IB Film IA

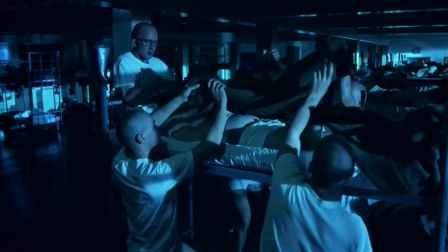This use of natural lighting therefore shows that the men are being stripped of all individuality until they are all natural-born men.
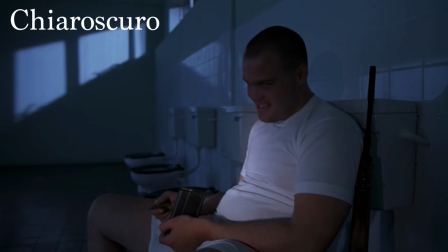Chiaroscuro in Full Metal Jacket is mainly shown in the scene where Private Powell is in the restroom at night.
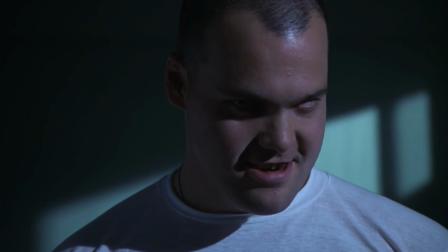In this scene, he ends up killing himself and his senior drill instructor. There is harsh lighting that seeps in through the window and leaves dark, shadowy eye sockets to cover Powell's face.
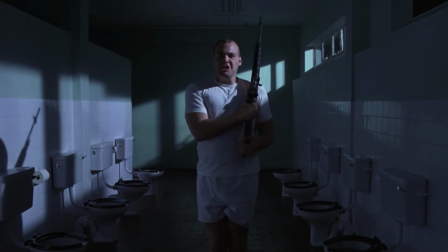This represents Powell's struggle between good and evil, and it emphasizes the notion that even just a military training will lead a soldier to have misconceptions of who they are.
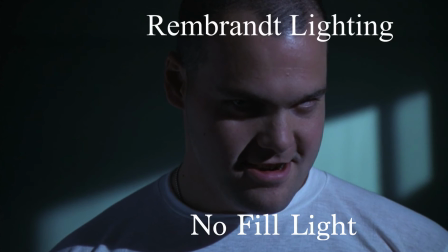Additionally, without the use of fill light and a focus on Rembrandt lighting to illuminate only one side of Powell's face, it shows him in a half-light, half-dark manner.
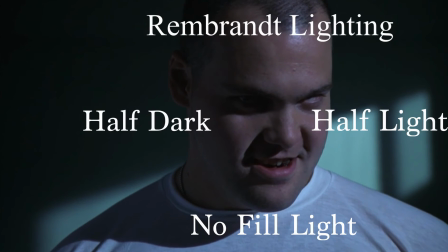This is also representative of the mental battle that is placed upon the soldiers of war.
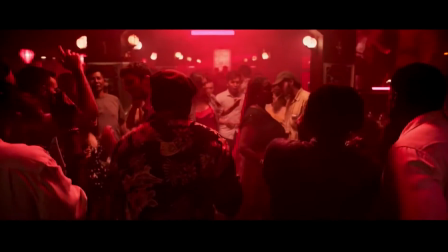On the other hand, the blue light in The Five Bloods is used to show the afterhand effects of the Vietnam War.
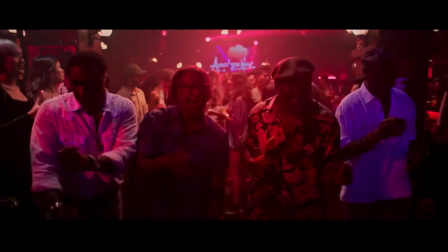In one of the incipient scenes, the Bloods are shown to dance in a club. In this club, the pink light highlights the undertones of blue reflecting off of the soldiers' clothes.
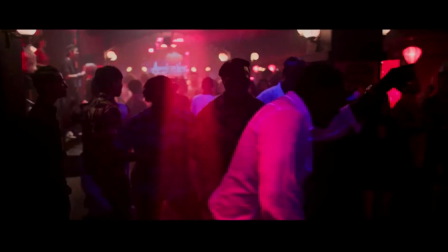This shows that although these soldiers have already been sent home and are no longer fighting a war in Vietnam, they still feel moods of vulnerability and distrust.
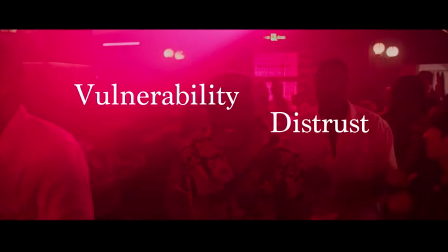This helps foreshadow the Vietnamese resistance later in the movie.
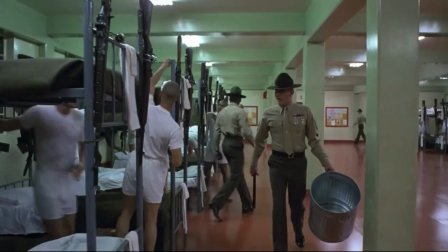This is juxtaposed to Full Metal Jacket, where the soldiers' vulnerability is forced upon them during their basic training.
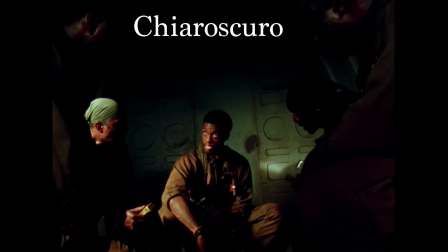The chiaroscuro in The Five Bloods is shown mainly when Norman is talking to the rest of the Bloods in a crashed plane. He and the rest of the men are covered in deep shadow where it seems like the only illumination is from the gold bars.
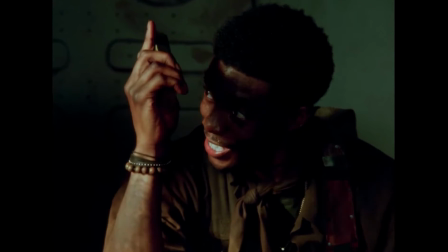This therefore is a representation of the oppression of the African American community and the emotional detachment from their true selves when coming to war. Norman compares the war to the same restrictions and control that were present during the time period of slavery.
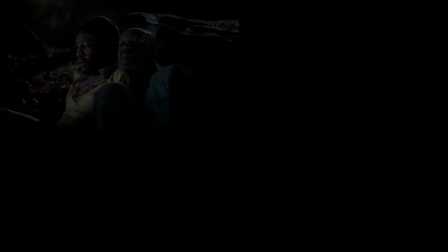As the blue light was used in nighttime, it shows the vulnerability of soldiers in the war, since nighttime is when people are most susceptible to attack, and thus it highlights the psychological toll that the darkness of war can have.
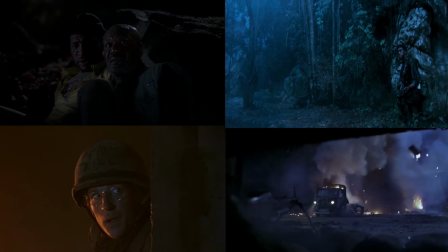Additionally, in films, the blue color and tint of scenes symbolize isolation, passivity, and calmness.
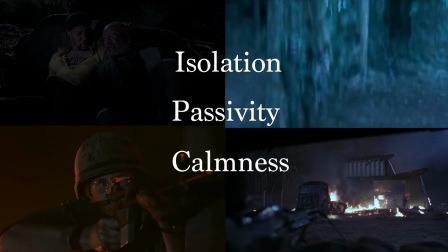Kubrick and Lee therefore were both attempting to visualize the effect of the war on soldiers and represent that when fighting in the war, there is both a war physically but also mentally.
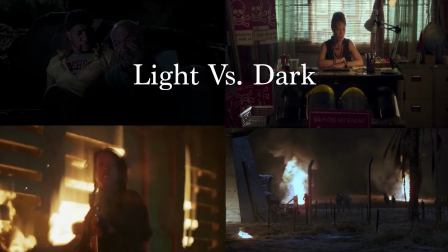The blue acts as a middle ground between light and dark, but on a deeper level, sanity and insanity.
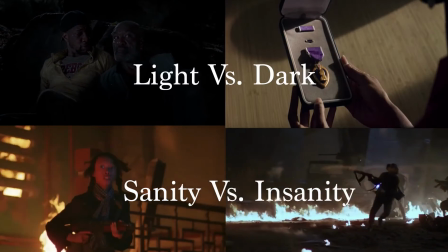This connects to the cultural context as it speaks about the psychological trauma that the soldiers receive from war in the nighttime.
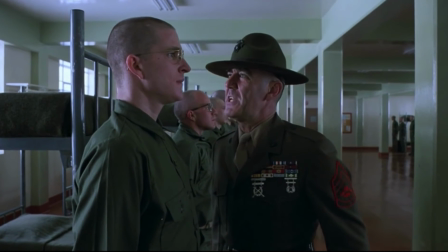The next method in which Lee and Kubrick utilizes cinematic techniques is through camera angles.
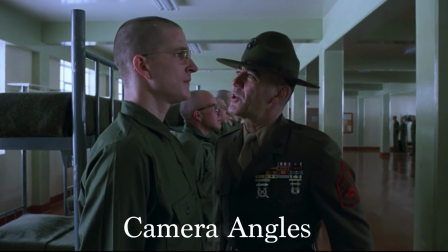In specific to Full Metal Jacket, Kubrick uses point-of-view angles to show a loss of individualism.
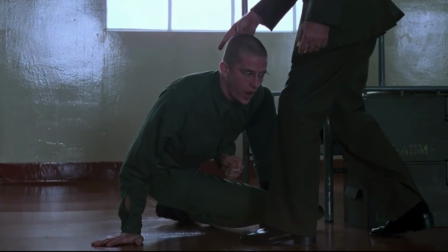In the first scenes, the senior drill instructor yells at the soldiers, and in this way, it shows that he is in control and will decide the everyday activities of each soldier.
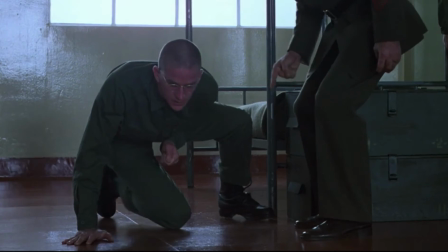This immediately starts the film with the idea that the soldiers will no longer have a sense of individualism.
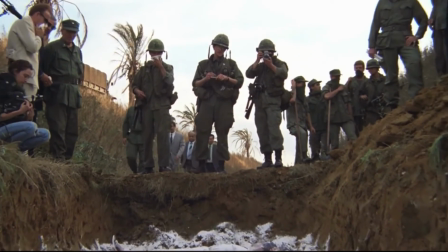The same is shown when Marines look down at dead bodies that they encounter. The camera angle is initially shown at a knee-level shot, but then transitions to a low-angle shot,
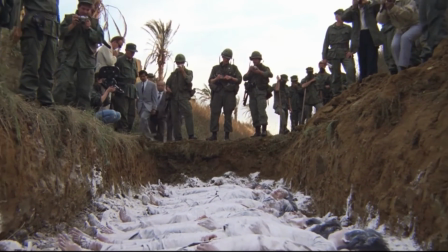and both scenes lead to the idea that the soldiers are constantly faced with death and can at any time be in a grave.
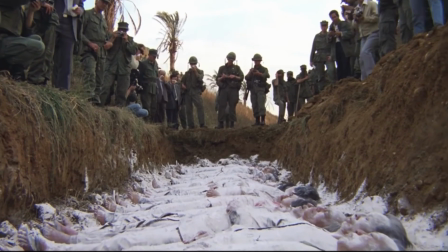This leads to psychological damage to the soldiers. The point-of-view angles are similarly used in The Five Bloods as well.
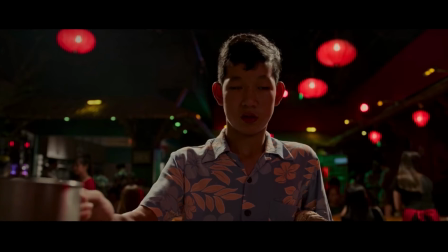Especially seen in the point of view of the kid asking for money in the restaurant scene, the kid is shown from a position of power over the Bloods.
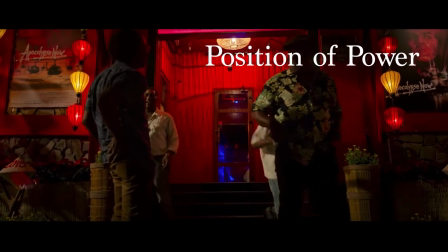The kid is then able to trigger their PTSD later on in the scene.
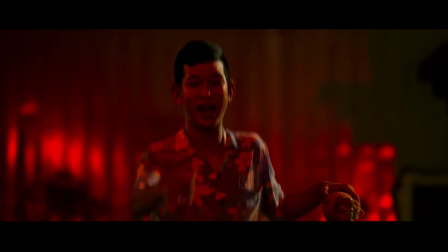This shows that although the Bloods are back in the country to simply acquire the gold, they are still seen as the enemy and visitors to the country.
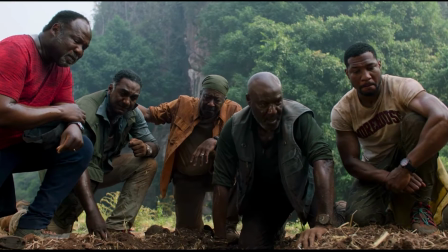There is another low angle in the scene where the Bloods find Norman buried in the ground. As opposed to showing the Bloods that they could be killed in the war, like Full Metal Jacket,
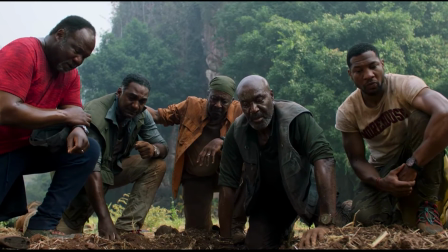Lee is able to represent how the soldiers are now in a position of power and they have found out who they truly are.
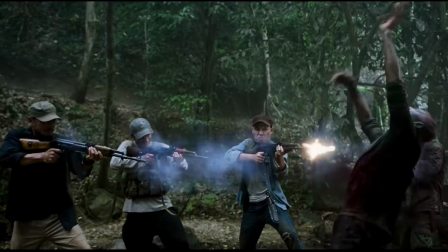However, since they all but one die at the end of the film, they have truly lost themselves in the Vietnam War.
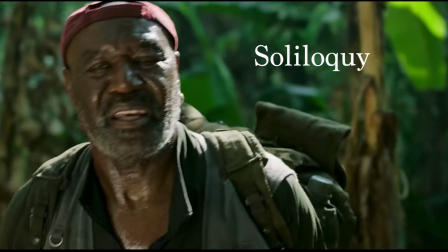One of the aspects that Kubrick did not utilize was a soliloquy where Lee's character, Paul, speaks directly to the camera and breaks the fourth wall.
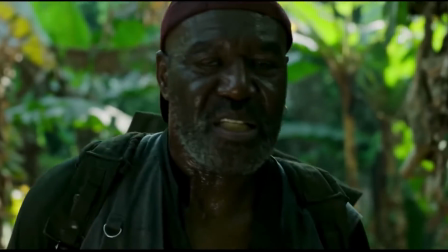In this way, he shows that the war is a never-ending war for those involved,
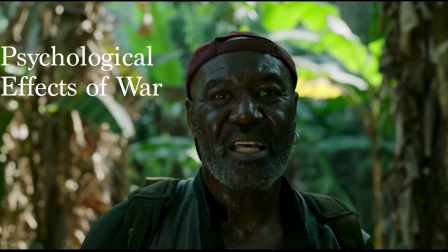seeing as they still continuously fight the psychological effects of war, and the only comfort they rely upon is those who understand their pain.
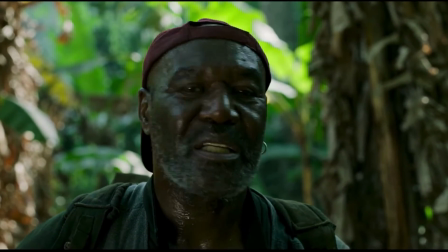By breaking the fourth wall, Lee wanted to personally connect to each audience member that the psychological war never ends.
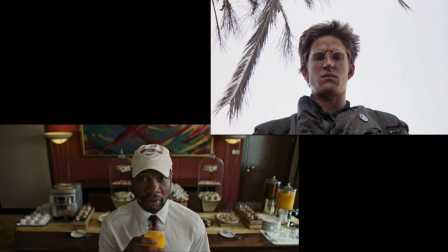In Full Metal Jacket, the point of view showed the soldiers as losing themselves and their individuality,
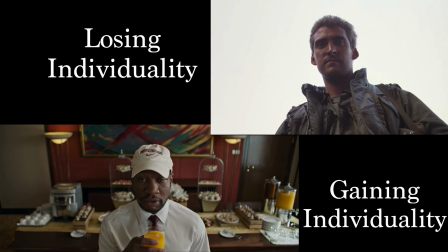while the point of views in The Five Bloods are from a position of regaining power and retrieving their individuality back.